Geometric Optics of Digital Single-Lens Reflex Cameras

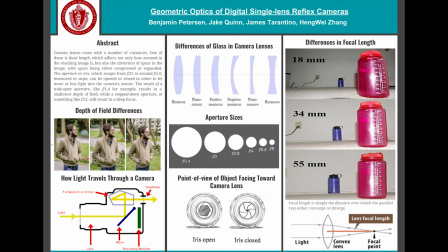[0:00]
Hi, welcome to Geometric Optics of Digital Single Lens Reflex Cameras. Today we're going to be talking about camera lenses and the distorting effects they can have.
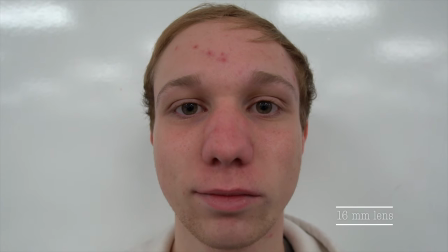[0:12]
Here's our friend James filmed on a 16mm lens. Note how big his nose is and how you can hardly see his ears.
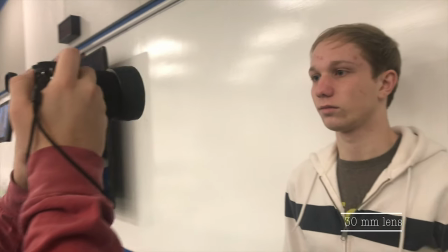[0:18]
Next, here's James on a 30mm lens.
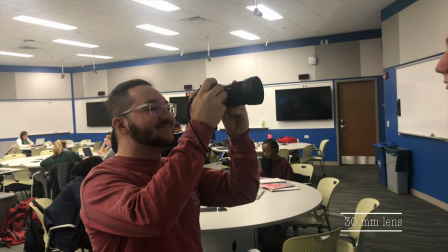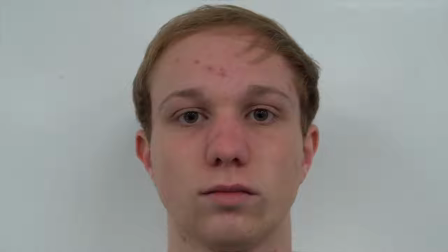[0:26]
Now, on a 50mm.
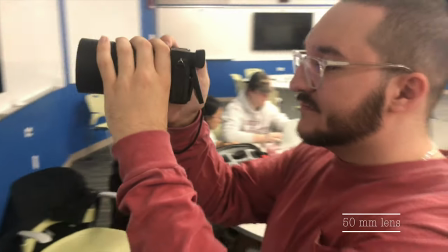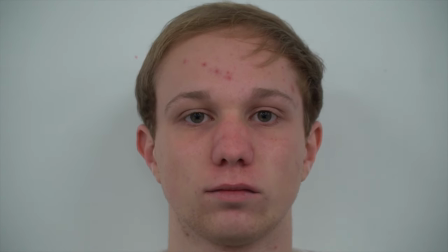[0:33]
Lastly, here's James on a 105mm lens.
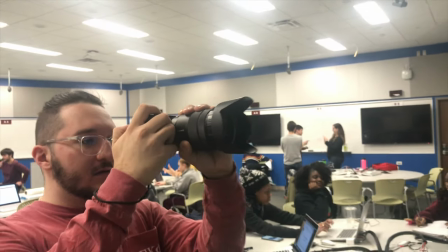[0:36]
We've had to move from right up in his face with the camera to several feet away with the 105mm in order to keep his face the same size in the frame.
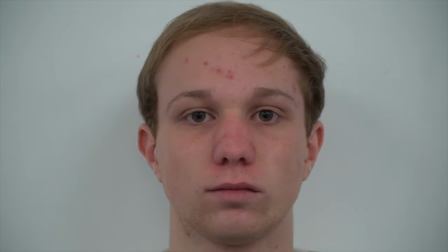[0:43]
Here his face looks much flatter and all of his features look much more proportional. Now we'll take a look at how the lens's aperture affects the depth of field.
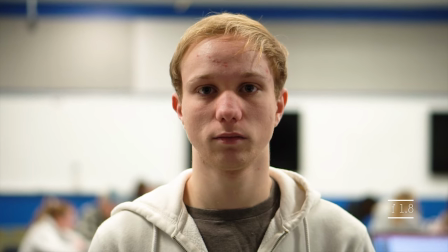[0:52]
Watch the background as we stop down the aperture from f1.8 incrementally to f22.
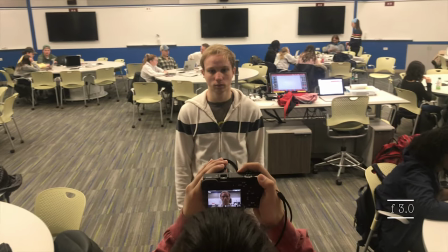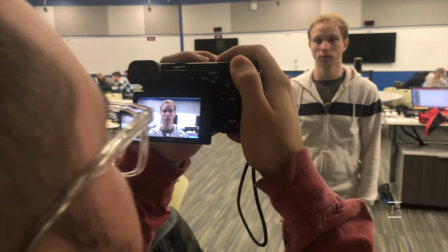[1:02]
However, note that as we stop down the aperture, less light is let into the camera, so we have had to compensate by adding more light to get the same exposure.
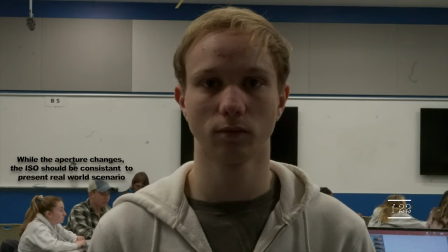[1:09]
If we didn't do that, here's what it would look like. Next, we'll take a look at how focal length compresses and expands space.
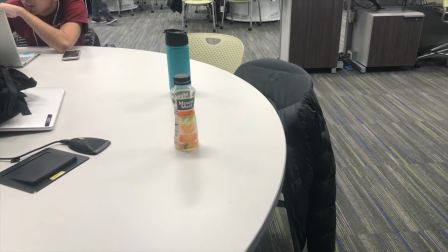[1:17]
Here's two plastic bottles kept at the same distance but filled with different lenses. First, a 16mm lens.
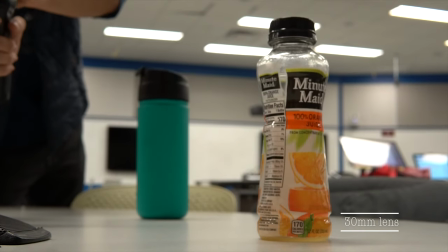[1:24]
Next, a 30mm lens.
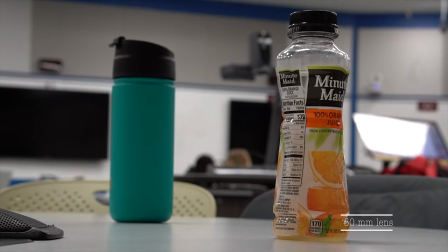[1:30]
Now, a 50mm lens.
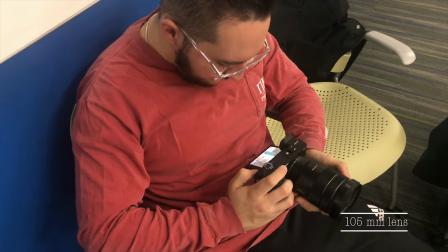[1:36]
Lastly, a 105mm lens. The water bottles have transitioned from being very far apart to looking like they're right next to each other.
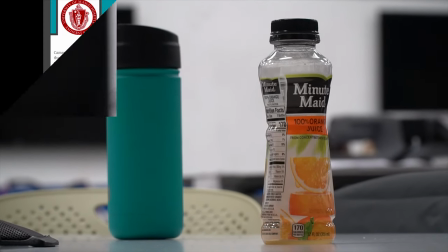[1:45]
Thank you for watching, and we hope you learned something interesting today.